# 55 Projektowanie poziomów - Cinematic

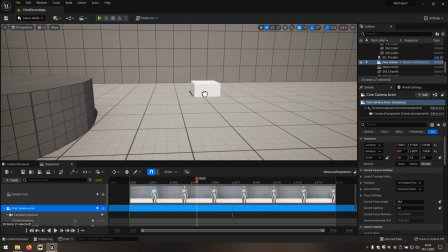4:03 Stworzę jakiś element, do którego chce, aby gracz podążał. najczęściej w katscence pokazujemy albo ścieżkę,
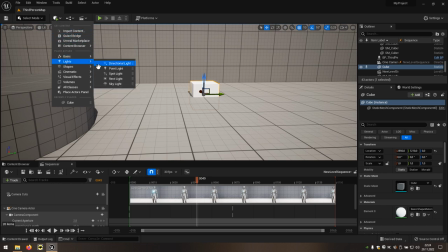4:10 którą gracz ma podążać tutaj akurat to nie będzie problemem bo ten element będzie się znajdował przed graczem,
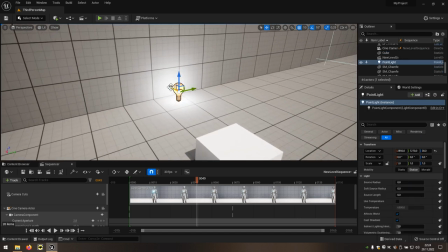4:16 ale najczęściej jest pokazywany element gdzie ma dążyć, czyli na przykład gdzie zamek w oddali i musi do niego dotrzeć ewentualnie po prostu droga
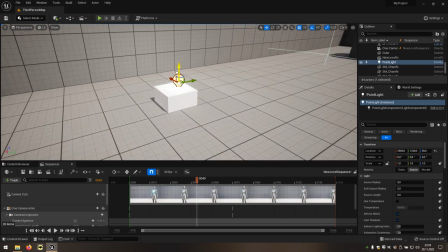4:27 na ścieżkę, która może mieć rozdroże i wskazana właściwa
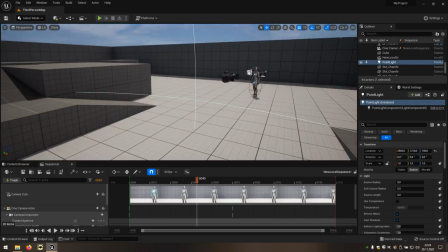4:31 ścieżka z tego rozdroża którą ma gracz wybrać, więc tutaj po prostu stworzę klocer,
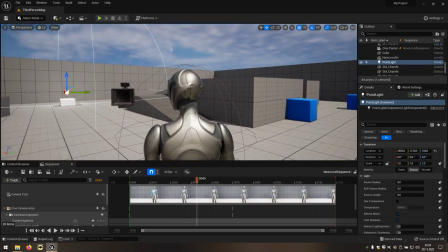4:36 do którego ma powiedzmy gracz dojść. Więc muszę mu zasugerować, aby w tamtą stronę właśnie szedł.
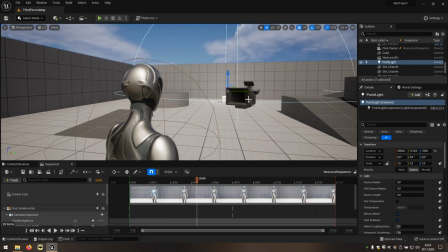4:42 Dlatego będzie drugie ujęcie. Pierwsze najjazd na gracza. Drugie wskazanie, gdzie ma iść.
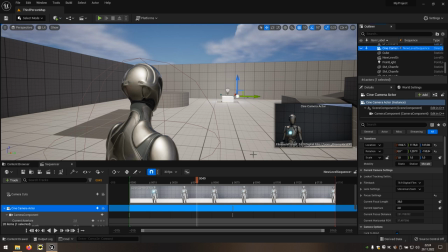4:48 Wskazać można na dwa sposoby. Schowam też kamerę, bo ona trochę przeszkadza. Schowanie kamery nie oznacza, że kamera nie będzie działać. Ona po prostu nie będzie widoczna teraz. Można ją przywołać później, ale nie ma to większego znaczenia. Tworzę drugą kamerę typu cinematic i tutaj zagram tylko ostrością.
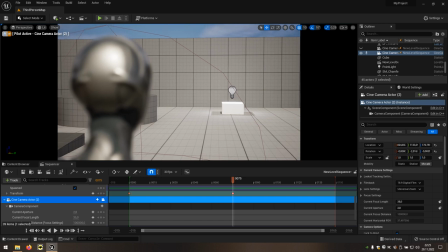5:04 Nie będę zmieniał pozycji, czyli transformacji, a jedynie skupienie. Czyli zaczynam od momentu, w którym skończyła się pierwsza scena, czyli najazd i tutaj zmieniam ostrość ręcznie. Czyli najpierw ostrość chwytam na graczu.
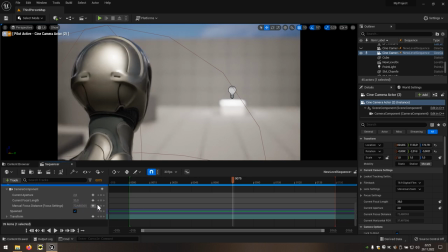5:20 Tak będzie pokazywać ta scena na samym początku i na samym końcu przechodzę ostrością na miejsce, do którego ma gracz dojść. To zasugeruje graczowi, do czego dąży.
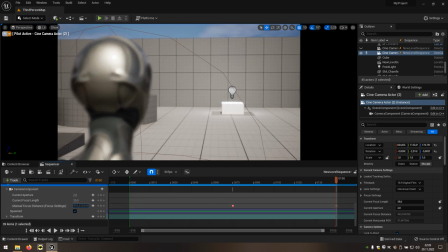5:32 Czyli teraz zmienię, ustawię dokładnie ostrość na pudełku. to jeżeli będziemy oglądać, zwróci uwagę właśnie na to, gdzie jest ostrość. Oczywiście to jest tylko pudełko ze światłem, ale odróżnia się.
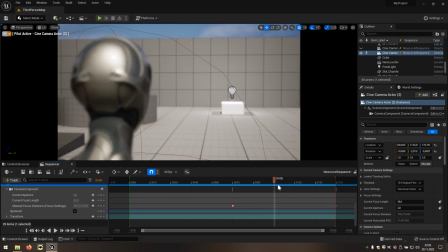5:45 Jeżeli dokładnie zwrócicie uwagę, to zobaczycie, że ostrość bardzo szybko przechodzi bezpośrednio z gracza na pudełko, ponieważ jeżeli coś jest dalej, to głębia ostrości jest trochę inna niż dla elementów, które są blisko siebie.
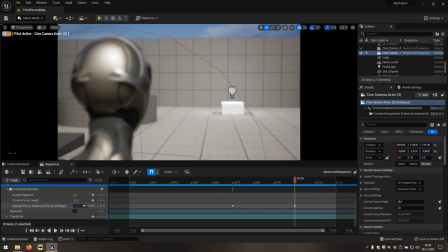5:59 Dlatego, aby nie przeskakiwać tak szybko ostrością z postaci na element, do którego ma dojść, Dodam jeszcze klucz pośredni, który pozwoli gładko przechodzić. Musimy teraz wyjść z kamery, bo zawsze jak wybieramy ikonę kamery, wchodzimy tak jakby do niej.
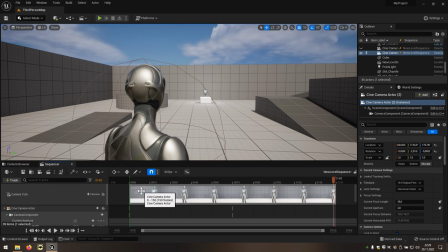6:17 Wychodzimy z kamery, ponieważ musimy zmienić też montaż, bo tutaj jest pokazane dokładnie to, co gracz zobaczy. A ponieważ używamy dwóch kamer, musimy w połowie animacji dodać drugą kamerę, bo cały czas scena jest pokazywana na jednej kamerze. Teraz mamy montaż,
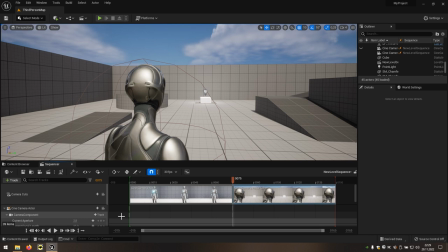6:36 czyli całą sekwencję od najazdu nagracza po animację ze zmianą ostrości.
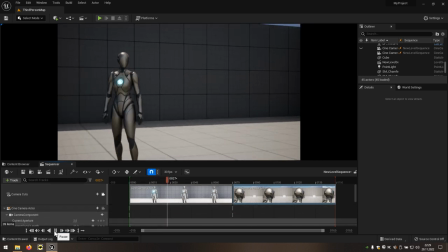6:45 Jak widać teraz tak wygląda kastrzenka. Oczywiście ona już jest gotowa, co nie znaczy, że jest w grze.
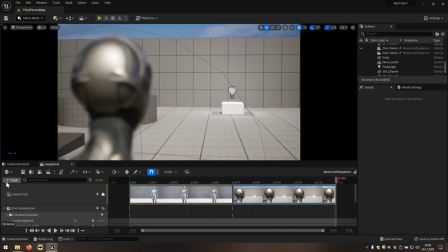6:53 Dodam jeszcze fajny efekt, który przyciemni ekran, aby nie było tego przeskoku, aby było takie jakby płynne przejście między scenami. Poprzez ściemnienie, ale to też jest fajny efekt. OK.
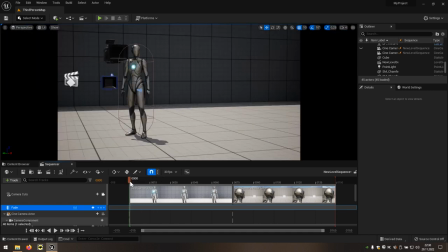7:08 Dodam ściemnienie, które jest płynne, ale jest od wartości 0,
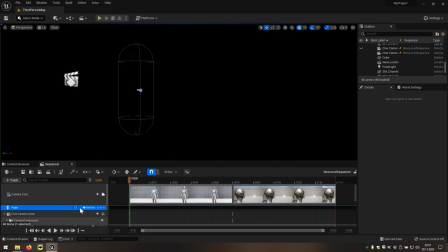7:13 czyli bez przyciemnienia, do wartości 1, czyli pełne ściemnienie obrazu. OK. Zmieniamy tylko wartość, a klucz sam się tworzy, więc nie musimy dodawać klucza. Po prostu ustawiamy, gdzie chcemy i zmieniamy.
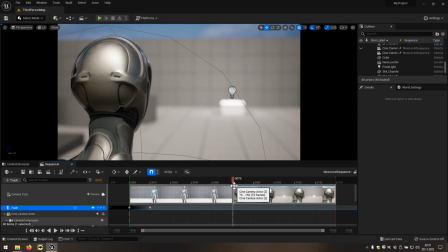7:30 Tutaj znowu przyciemnienie Między scenami, aby było płynne przejście Przez ciemny obraz Z jednej sceny do
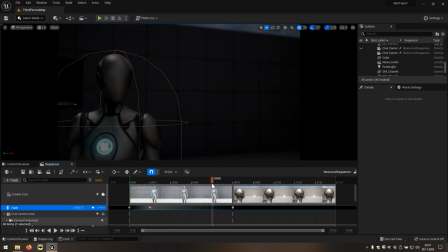7:37 drugiej A nie przeskok z jednej do drugiej Co trochę Upłynni całą cutscenkę
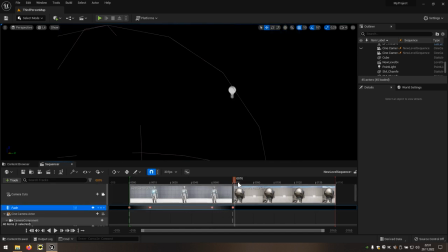7:49 Ok Wybieramy dowolną odległość Między kluczami Najlepiej jakby
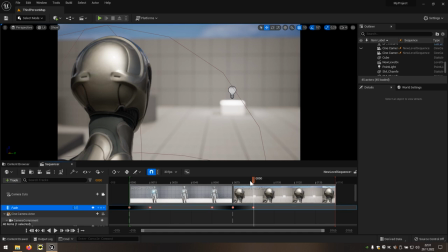7:56 była taka sama Ale ja tu dokładnie matematycznie nie obliczam Ile powinno być Mniej więcej myślę, że coś takiego będzie w porządku.
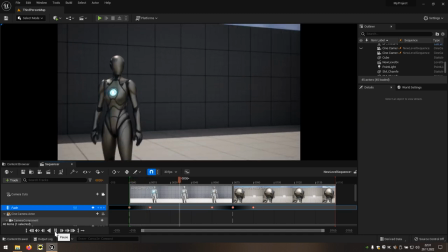8:04 Możemy zobaczyć całą cutscenkę, czyli rozjaśnienie, przyciemnienie i znowu rozjaśnienie.